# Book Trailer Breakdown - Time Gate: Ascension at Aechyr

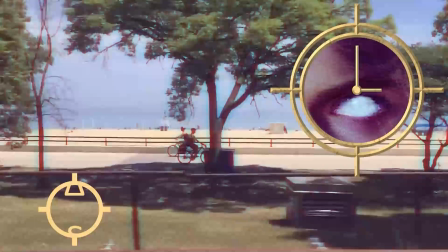And now that we're on the still frame, you can kind of see that it's not a very perfect job there, but it was annoying to try to get it just right. And obviously it isn't just right, but again, for something as quick as it was, for what it needed to be, it's good enough to be, hey, he's blinded.
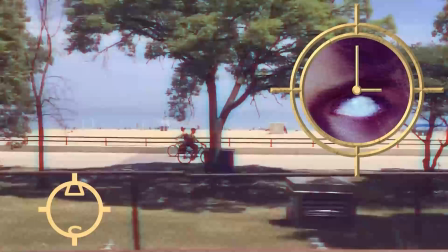And of course, we've got another echo of his voice there from the different channel. I believe I did it so that I think there's 3 interjections, so that one's coming from one side of the, one's coming from like the left side, then the next one's coming from the right side, or vice versa.
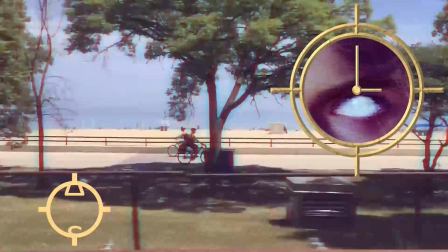I don't remember if the third one switches back to the other channel or if I actually did it stereo for the last one, but I think I did it the other way around. We'll find out as we go here. But I think you can kind of see more what I was talking about with the color distortion.
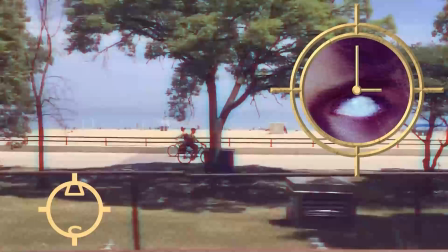If you look at the bikers on here, you can kind of see there's like red on one side and blue on the other. It's not color accurate here. And of course, we see some beach here, which might have been better as a first shot after the bridge.
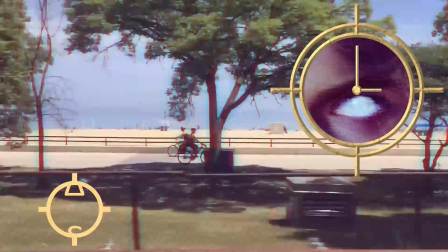But I think the reason I didn't do that is because it looks like this area, there's more signs of quote unquote civilization here. More signs of people is what it really is, actually. It's still built up in both places, like the other one's a park, obviously.
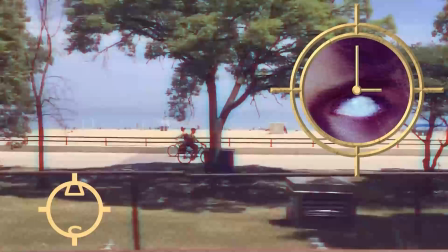Obviously, it's not like the natural world or anything, but there's more people in here. And I think I wanted to hold off on showing people. So that's probably why I didn't have any beach shots at first.
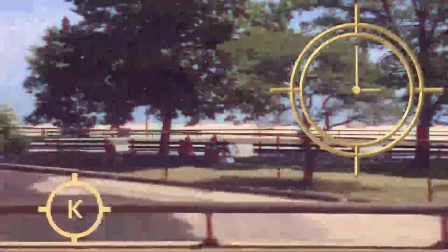At critical moments in history called flashpoints.
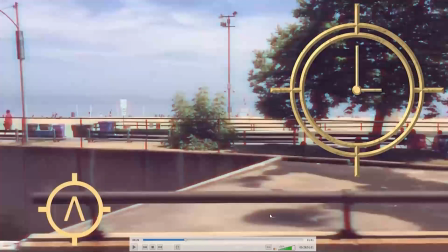Okay, that one was, I don't know if that translates super well on here, but this was important to me as I was editing. When we've got, I'm not actually entirely sure what we'd call this structure on the left side of the screen there, where it's kind of a pit in there.
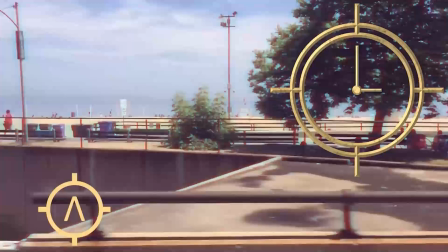I'm not exactly sure what that is, but as it comes into frame,
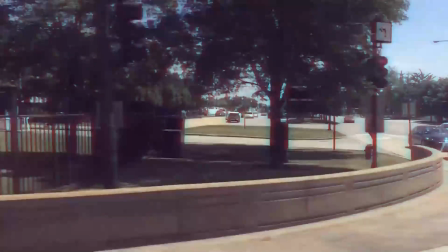it cuts, and I try to do this like match cut with the corner of this next shot here. I don't know if it comes across quite right, but it's supposed to kind of like take in its place, be a similar kind of shape that it cuts to. Don't know if that really came across for anyone else, but it was something that I was attempting.
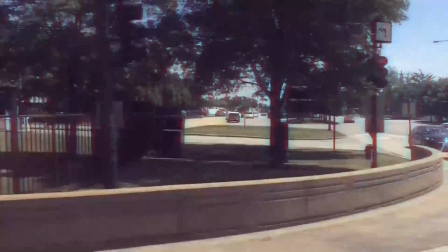And obviously the next shot here, we're a little bit further into our quote-unquote Aechyr, which all the stock footage that I'm using is from like way different parts of the world. I'm quite sure Aechyr is everywhere at this logic,
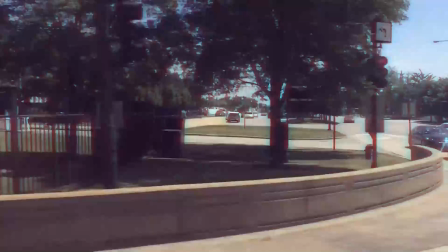but that's what you got to do when you're trying to get stock footage of a fictional country.
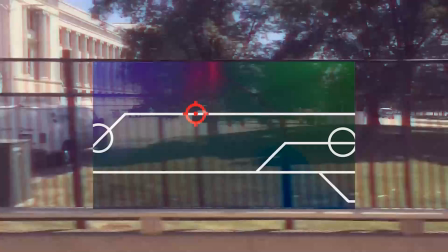Points. Timeless can interfere.
So not only are we going into the more built-up area, and I'm glad I got a shot. I believe this is a museum, actually, that this shot is, but I'm glad I got a shot of this kind of
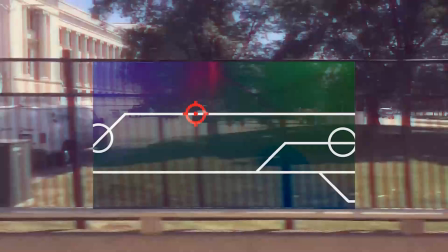stately architecture, I suppose we could get it. I think that helps with kind of the feel for what I was going with. But we've also got the fence projection, shall we call it. And once again, same asset for the timeline here,
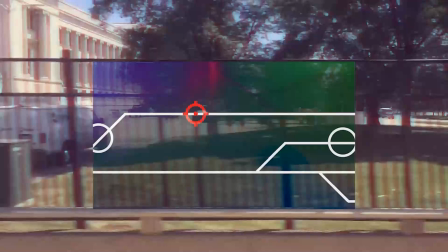but it's just minus the like transparency and glowing edges and flickering of the previous time that we saw it. But it is the same timeline map and the same targeting symbol, the targeting reticle, whatever you want to call it.
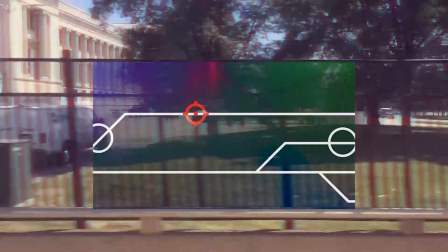Projected with a different background, and I tried very hard to get it to match up with this fence, which was annoying, especially later on in this, because I don't even think it's the camera. I think it's the landscape. Maybe it's the camera.
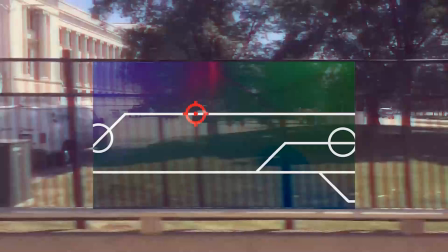Either way, the fence doesn't stay like in the same part in the frame, so I had to kind of manually track the image to the quote-unquote projection onto it, and you have to change its size too, because it's not like a constant distance from the camera, I don't think, the fence that is.